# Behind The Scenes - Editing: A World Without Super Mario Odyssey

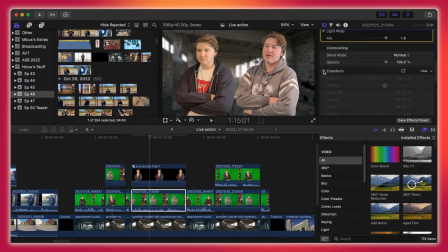33:13 Oh, that is not right. Let's see. Yeah, there we go. So that's the
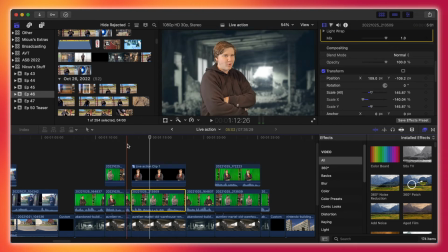33:20 base Hukin shot, facing the other way, and that's really just because, like, oh, Nicus is looking this way, so they need to be looking at Nicus, basically. That's the idea. It'd be weird for them to all be looking in the same direction, you know, continuity, all that stuff.
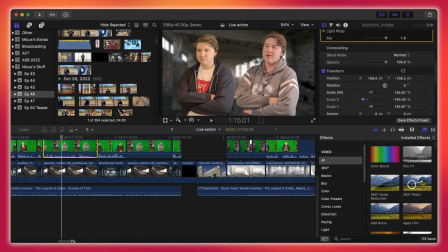33:37 Yeah, not really much to say there. And then we got the, Nintendo's office.
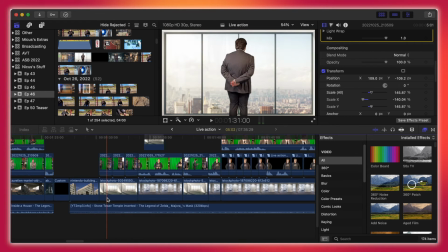33:44 And we have the introduction of,
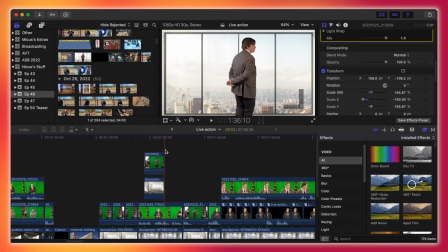33:52 what's his name? Sukin, that's right. And then we have, yeah, he just walks in, and this is a little tricky.
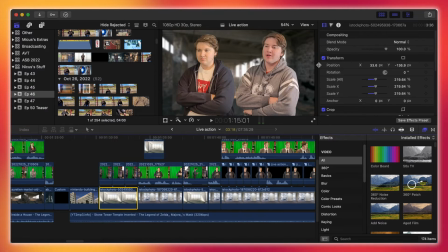33:59 The window is zoomed in quite a bit.
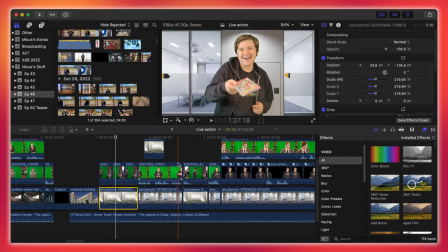34:04 Yep, zoomed in quite a bit. Just had to make sure I get the editing right of like, oh, he grabs it right.
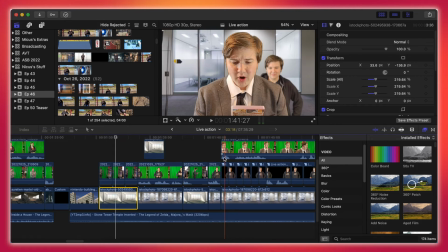34:10 You can kind of see it cut off there. But then he's looking at the game.
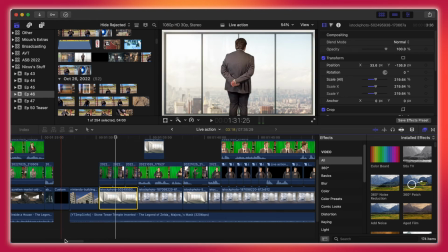34:16 He's talking about it.
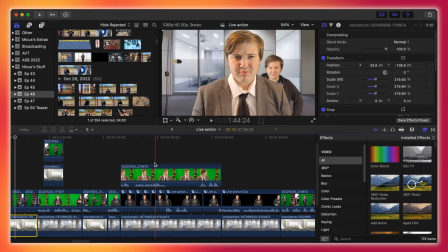34:21 So for this scene, I had Grukin. You can see that like usually like whenever like a background character or something needs to be on screen but isn't doing anything, and there's just not enough of them, you know, not really doing anything,
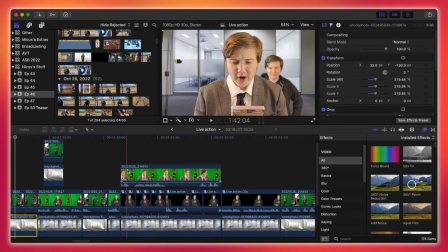34:37 what I do is I reverse, or like I copy and paste, and then I just reverse it, and I copy and paste it, and then I reverse every other clip, so it, you know, you can tell that it's reversed, but it makes it look more consistent instead of just jumping around.
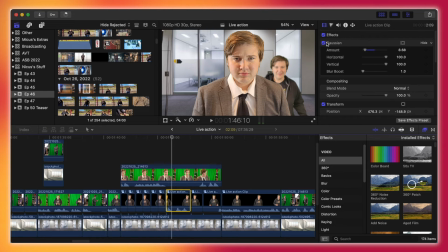34:55 And then I also added a Gaussian blur to it because, you know, that's kind of how cameras work. If there's something right, like, close to the camera that it's focused on, then things in the background are going to be blurry, including people.
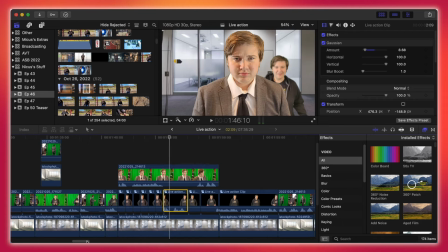35:10 And then we have just him talking.
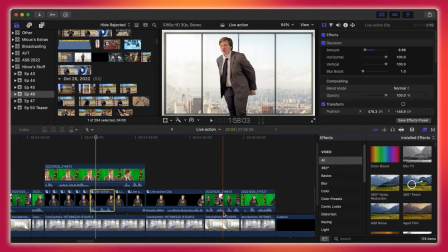35:15 I think... No, there's no cutoff there. I guess I saw a cutoff in a pinch.
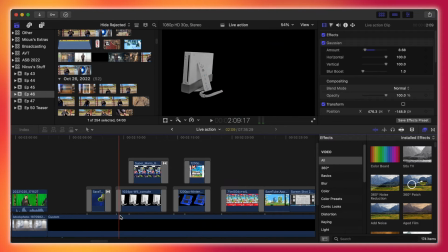35:23 And then we have the kind of backstory. This was a very, you know,
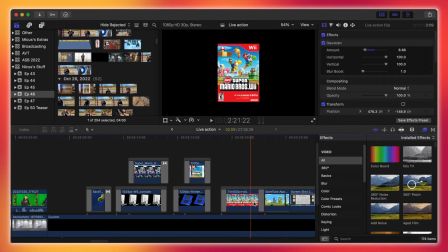35:28 like, actual video type editing thing where it's just like, oh, zoom and stuff like that, but it was supposed to be simple. It was in black and white too, so it's just like, oh, I'll just do fade-ins. I don't really care that much about fantastic keyframing.
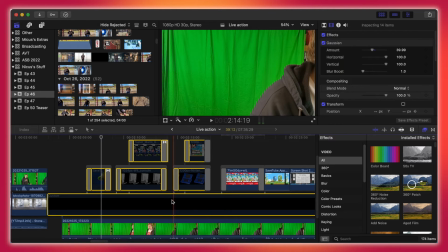35:45 If we were to make all this invisible, you can see on the bottom I was just standing close to the camera reading the script,
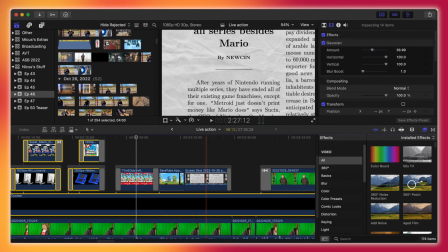35:56 and yeah, you know, kind of simple. This news article I made by myself. I'm a big guy. I did that. Let's see.
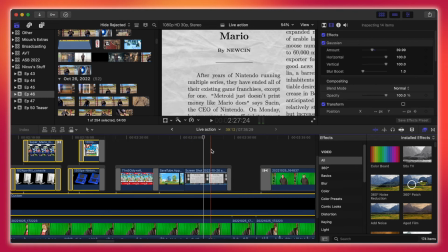36:08 I don't know how to stop the keyframing, but yeah, I just wrote that little blurb and had to just focus on that.
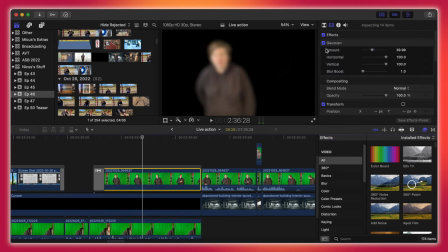36:15 And then this here is just a blurred out other green screen clip.
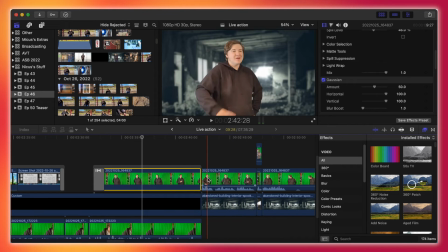36:21 Yep, there it is. Yep. And then we get into more simple kind of,
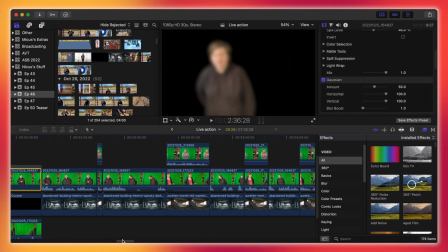36:30 or not simple, but it's pretty similar for all of these shots of in the warehouse.
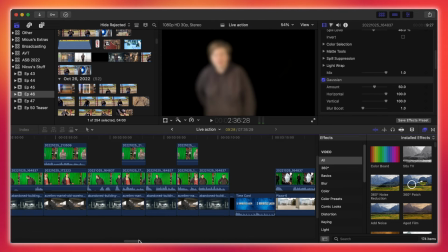36:36 Then we have the time card from White Castle.
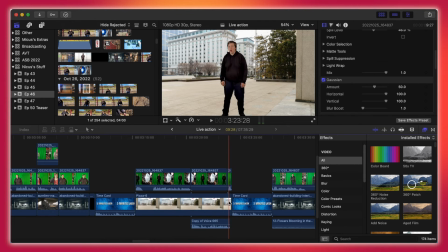36:42 Then we have, oh, he's outside Nintendo headquarters, which doesn't look very good in color, but you know, it works.
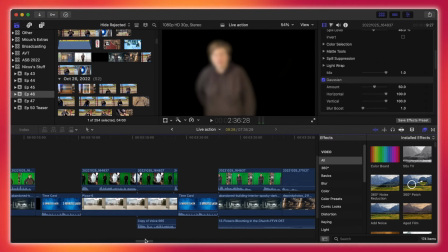36:49 Then we have another time card, and we're back in the not really warehouse, but like their base.
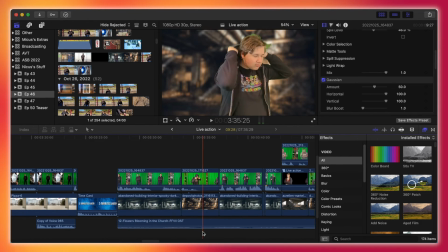36:56 And we have Grukin's dramatic entrance, like the hood raised and be like, oh, look who it is.
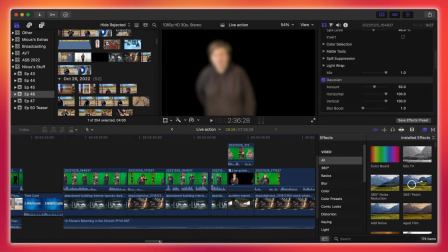37:05 Look who's come to save their skin. La-di fucking da.
Let's see.
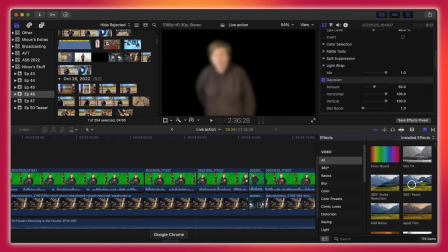37:13 We have talking, all that fun stuff.